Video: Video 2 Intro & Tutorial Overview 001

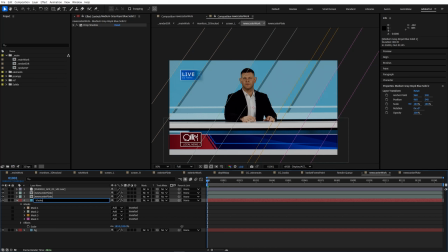62:10 There's a cool effect that gives it a cool shiny look. What is it called? Light sweep. Aha, I think CC, yeah, that's it. CC light sweep. This is really cool. You can just kind of really easily guide these little shiny little spots. Maybe I'll add another one, put it over here.
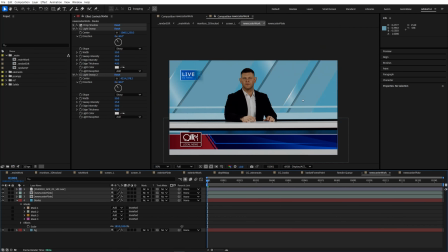62:28 Kind of adds these nice little dimensionality to them. Makes them feel almost like they're CG. I'm gonna wanna add some animation to this.
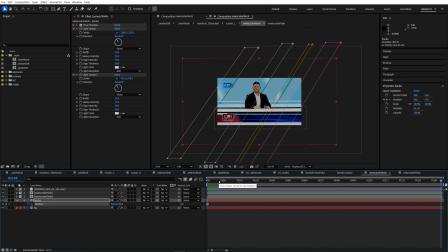62:36 Let's maybe add, just do a keyframe at the front, keyframe at the back, and we'll just kind of like have them shift over a bit.
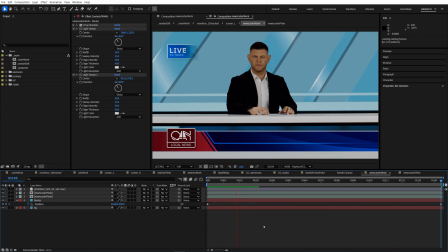62:43 Let's just go ahead and see if that's a comfortable amount of speed. We don't want it to be too distracting. Let's just do a little less.
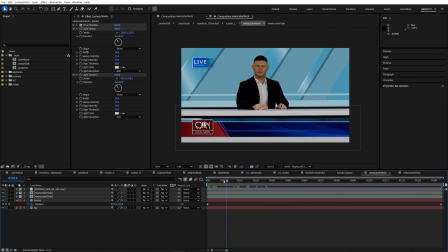62:49 There we go. Looking pretty cool. Maybe we'll play a little bit with the color of these. Have that at the beginning of it before everything else so I can kind of control some different stuff here. They actually look good when they're more desatted. In the background, maybe I actually want that to be darker.
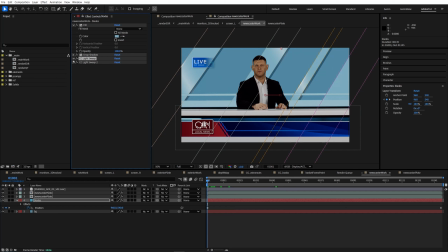63:08 Yeah, something kind of like that. It's kind of cool. Ooh, we should add, let's definitely add a little motion to light sweep itself. So if we just add a little keyframe onto the center for these, we can just kind of do the same thing we just did for the other motion.
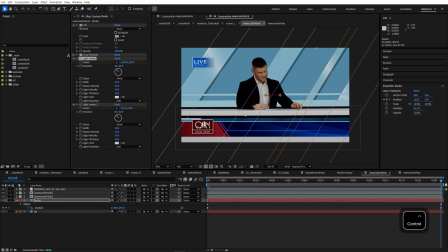63:23 We'll just add a little bit of right. It's very subtle, but these will also be shifting to the right. Once we kind of are happy with one, we can even duplicate them. Maybe we scale it up.
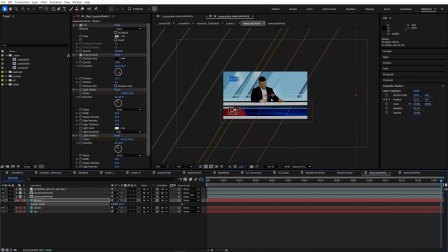63:36 We could change the whole thing, bring it to a new area. Kind of weirded out why these blades are not. I dragged them all at the same time.
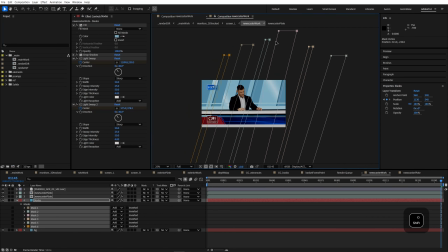63:47 I'm not sure why they're wanting to be a little bit dip. Oh, wow, look at that. It is not moving them the way I thought it would. We're gonna actually, we're just gonna do that instead.
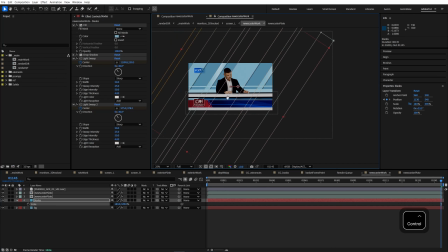63:59 And I can just scale, there we go. I think that will solve our issue.
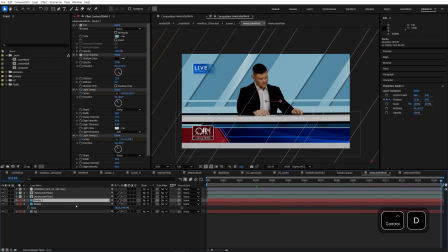64:04 All right, so now we've got new blades. Keyframes are all good. Now I can duplicate it, scale them up, adjust the anchor if I want.
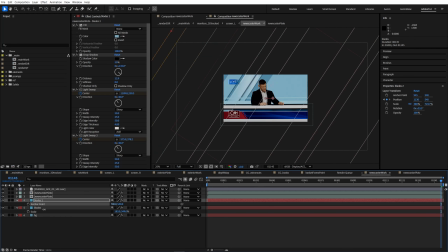64:12 Whoa. There we go. Add some blades on top of the other blades. And if we really want to make this dynamic, this one that we put in the foreground here, maybe we actually have this one travel a little bit faster.
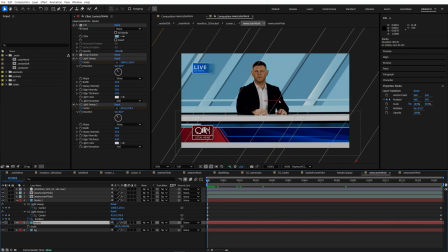64:26 Better yet, the other one a little slower, so it doesn't go as far. Now let's just go ahead and see how this is going.
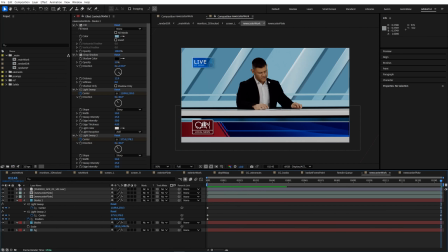64:37 All right, so we've got multiple blades, kind of going different speeds. I'm not in love with how in the middle here, I know what we need to do. In this blade 2, I'm gonna go ahead and just move one of these light sweeps. The way it's covering the other one is bugging me. So if I move it back just right, there we go. Kind of add that separation there.
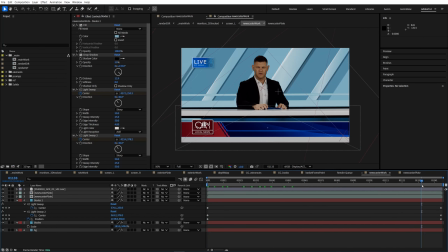64:57 Okay, got our light sweeps. Got our background. Cool, pretty happy with that. Let's go ahead and add a little blur to that. We'll add an adjustment layer. Fast blur will be just fine for this. I'm just gonna add a little bit. I'm actually not gonna go too far. Just enough to set it in there behind him so it's just a hair more than he is.
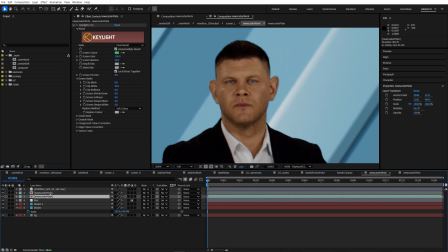65:21 I may even add a little sharpening to him.
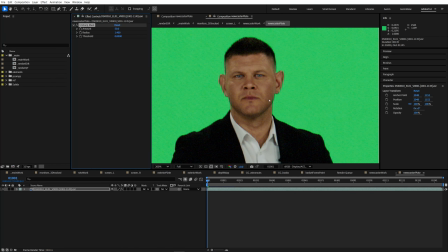65:26 If I threw an unsharp mask down on his plate, we just add a little bit of sharpening. Yeah, that actually does help quite a bit. Notice how I didn't degrain yet. I'm not even going to. If we wanted to, well, we'll see.
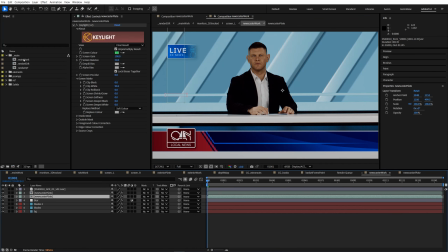65:42 Up in the main work, I highly doubt you're gonna see any of this grain, but if we wanted to, it would probably be smart to throw this through a reduce noise.
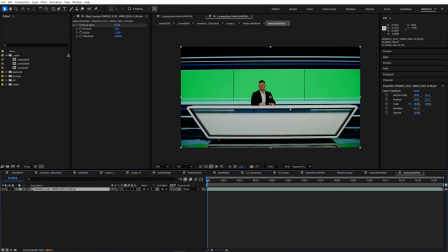65:49 We'd render this out as an element, bring it back in, because we don't want it to slow down our comp a whole bunch.
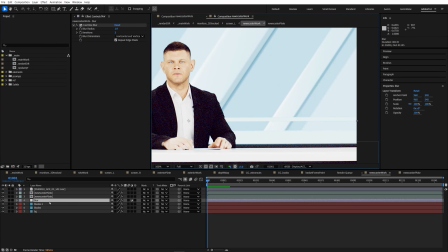65:54 I mean, if we wanted to add a little noise to kind of match what's going on with his noise, we could do that. Quickest way to do that would just be to add one of these little noise layers. These are really fast to calculate.
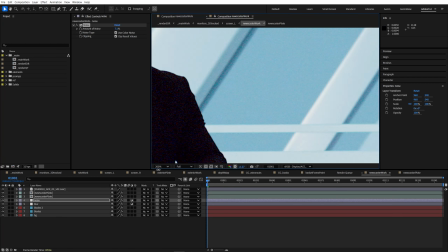66:04 A small value, 6-7%, that is adding back some noise, similar to the noise that he's got.
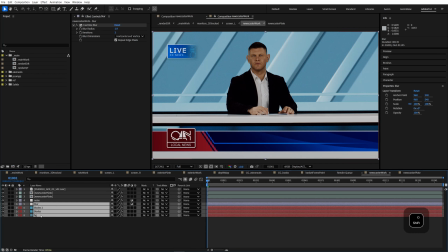66:11 And notice how it's underneath him there. So he's sitting on top. And then this is just applying that noise to all of our background. Guess we'll need that same noise as well for the graphics.
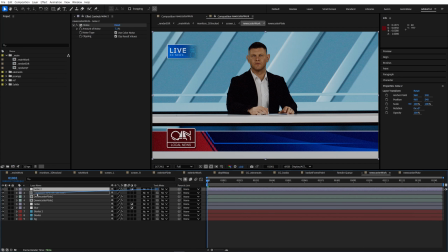66:19 If I want, I can duplicate that, track mat it to the graphics. All right, great. Everyone's got noise. Just gonna dial it back just a hair.
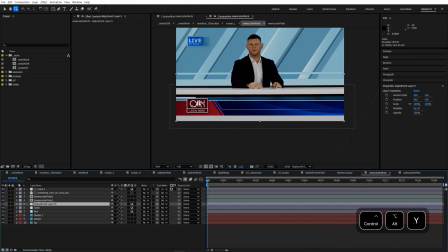66:29 His table is a little distracting. I'm just gonna do a quick, yeah.
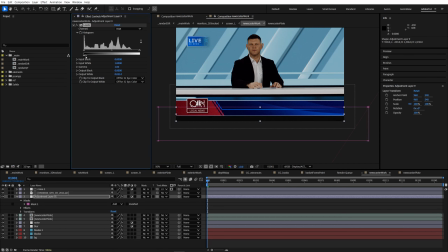66:35 I'm just gonna darken down this area kind of. I might even tint it a little bit to that blue that he's got down there with the lights. So it's not as distracting. That big kind of white bar. We'll pretend that his table kind of goes down and it's darker.
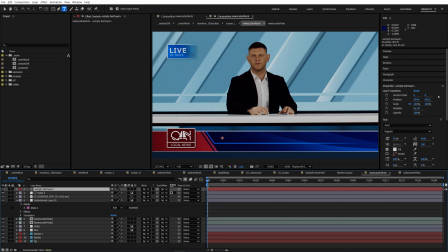66:57 We'll add our whatever the approved text is that we're going to be talking about here in the news. Real big news coming.
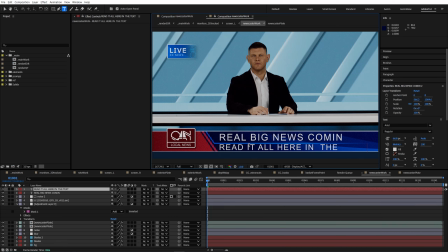67:10 Read it all here in the text down here. But I will make sure that these are aligned to each other. Awesome.
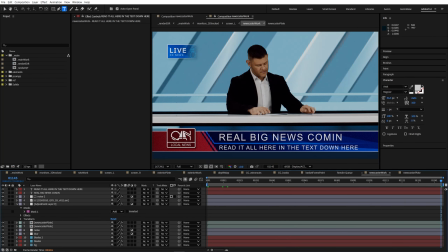67:25 So let me just go ahead and check that it's all looking good. We can even RAM preview this.
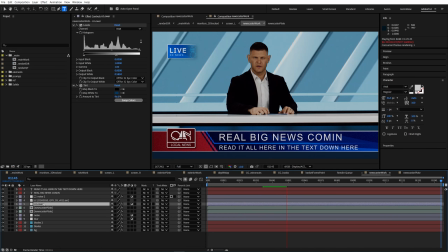67:31 While it's RAM previewing, I'm just kind of making sure everything's organized, named. We can easily backtrack what's going on. All right, let's watch it all back.
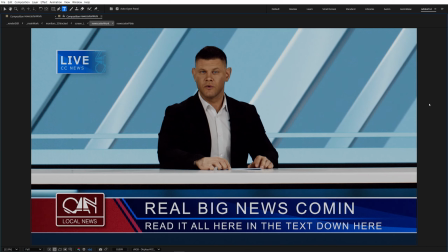67:46 That looks awesome. Very cool.
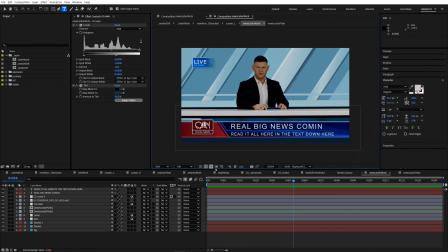67:50 Before I do any color correction or anything to this, I just want to double check how he's looking in the monitor itself as we go up. So I'm just going to go ahead and go up one by one. We'll go up to screen left. Actually, right out of the box, looking pretty good.
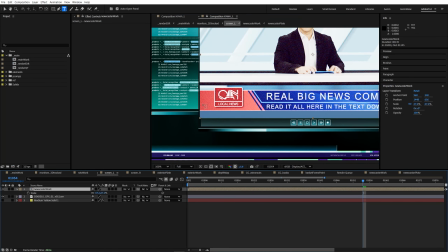68:00 And take this moment to make sure that he's fitting in the right spot. I like to do this method here.
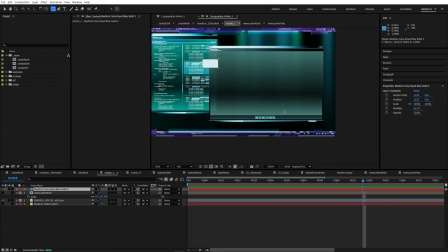68:07 We're just going to create a solid, make the comp size. I'm just going to really quickly draw a mask.
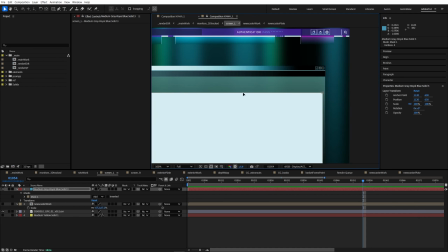68:11 I'm going to go ahead and line it up exactly where I want the footage to be. This is a great way to kind of control it.
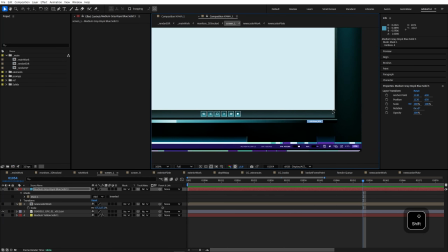68:17 So I can control his size independently from this. But yeah, I'm kind of lining him up right where the graphics are.
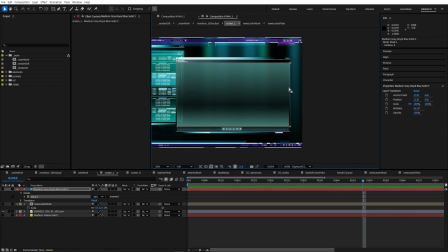68:23 You can kind of see where he should be. Once I've got that in position, I will immediately use that as a track mat.
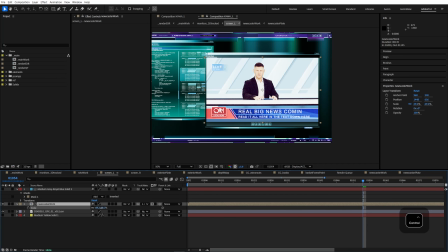68:31 And now what I might do is take his scale and err on the side of larger, just slightly.
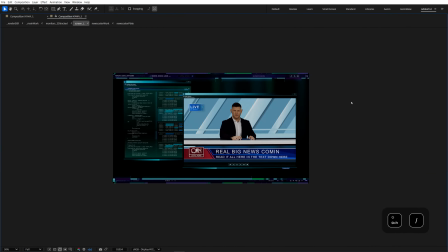68:37 There we go. And then let's go ahead and see what he looks like.
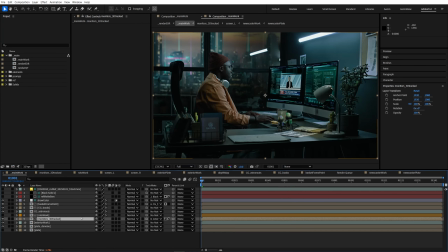68:42 If I go up again, go back up to the main work, just go to the first frame. And let's just take a look at him in overall context.
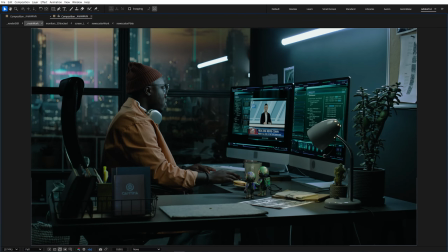68:50 I don't think we need to make any major changes to him. Looks good to me.
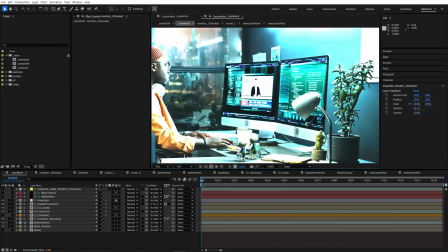68:54 The only thing I might be taking a look at here, as far as the monitor treatments go,
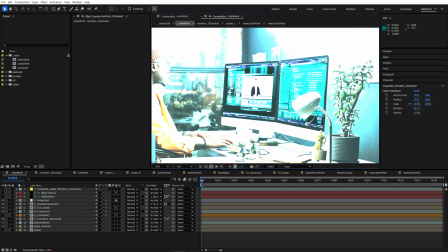68:59 if the monitors themselves have a sort of a wash to them or a certain color, you might want to make sure that the element you're comping in also has that with it.
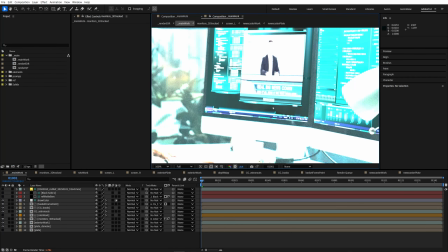69:07 Notice how even in the darkest shadows of the monitor that we're comping in, it has some greenish blues to it, and he does not.
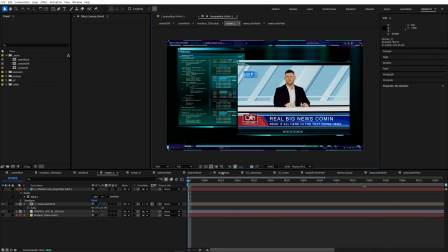69:14 So go back down into here. You can see that even the darkest values in here have sort of a green tone.
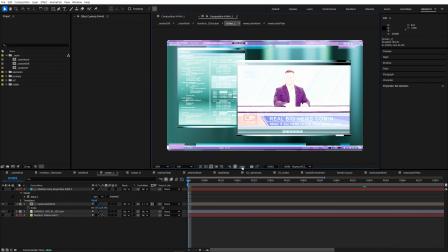69:20 The whole monitor has like a bit of color.
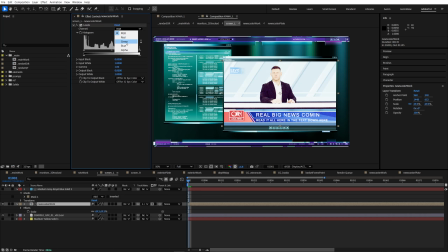69:22 I'm going to throw levels onto him, and we're just going to bring a tiny bit of green into these shadows here.
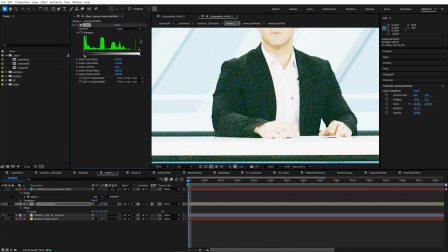69:30 By lifting this one, you can immediately see some green kind of coming into his coat and coming into the dark areas.
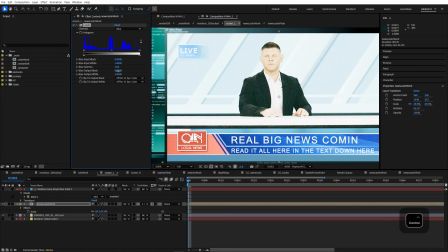69:36 That looks great. Maybe I'll even try to see if a little blue needs to come in.
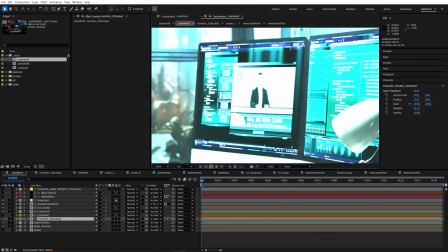69:41 That kind of brings it into the same world of what we're looking at here. And that's actually just going to help it sit in there just right.
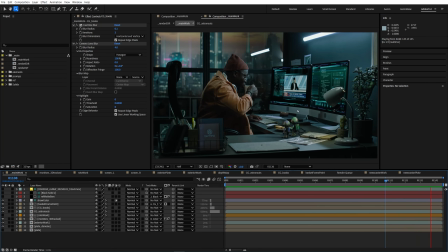69:47 So now I'm just kind of taking a look at it in context with fresh eyes. And I think his background is too bright.
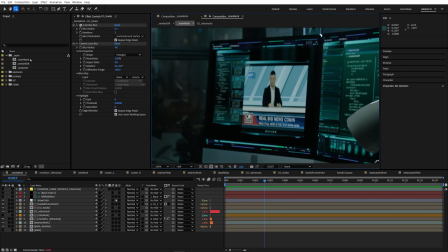69:54 That immediately is drawing my eye in a way that I don't like. So I'm going to dive back in and we're just going to adjust it real quick.
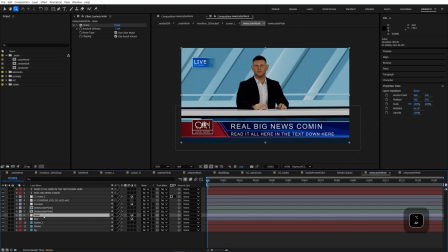70:00 And I'm just going to do it as an adjustment layer underneath the Newscaster plate because I feel like he's looking okay. It's just this background behind him. Quickly added a hue sat and the levels. So I'm going to go ahead and just bring this background.
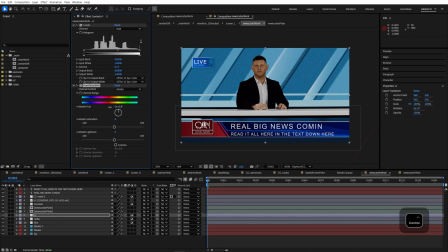70:12 I'm going to gamma down a little bit. So we're going to bring a little bit more saturation and maybe we'll just darken it overall as well. You know what I think it might benefit from? Let's go ahead and just throw a quick vignette back here too. Centers the focus on the Newscaster.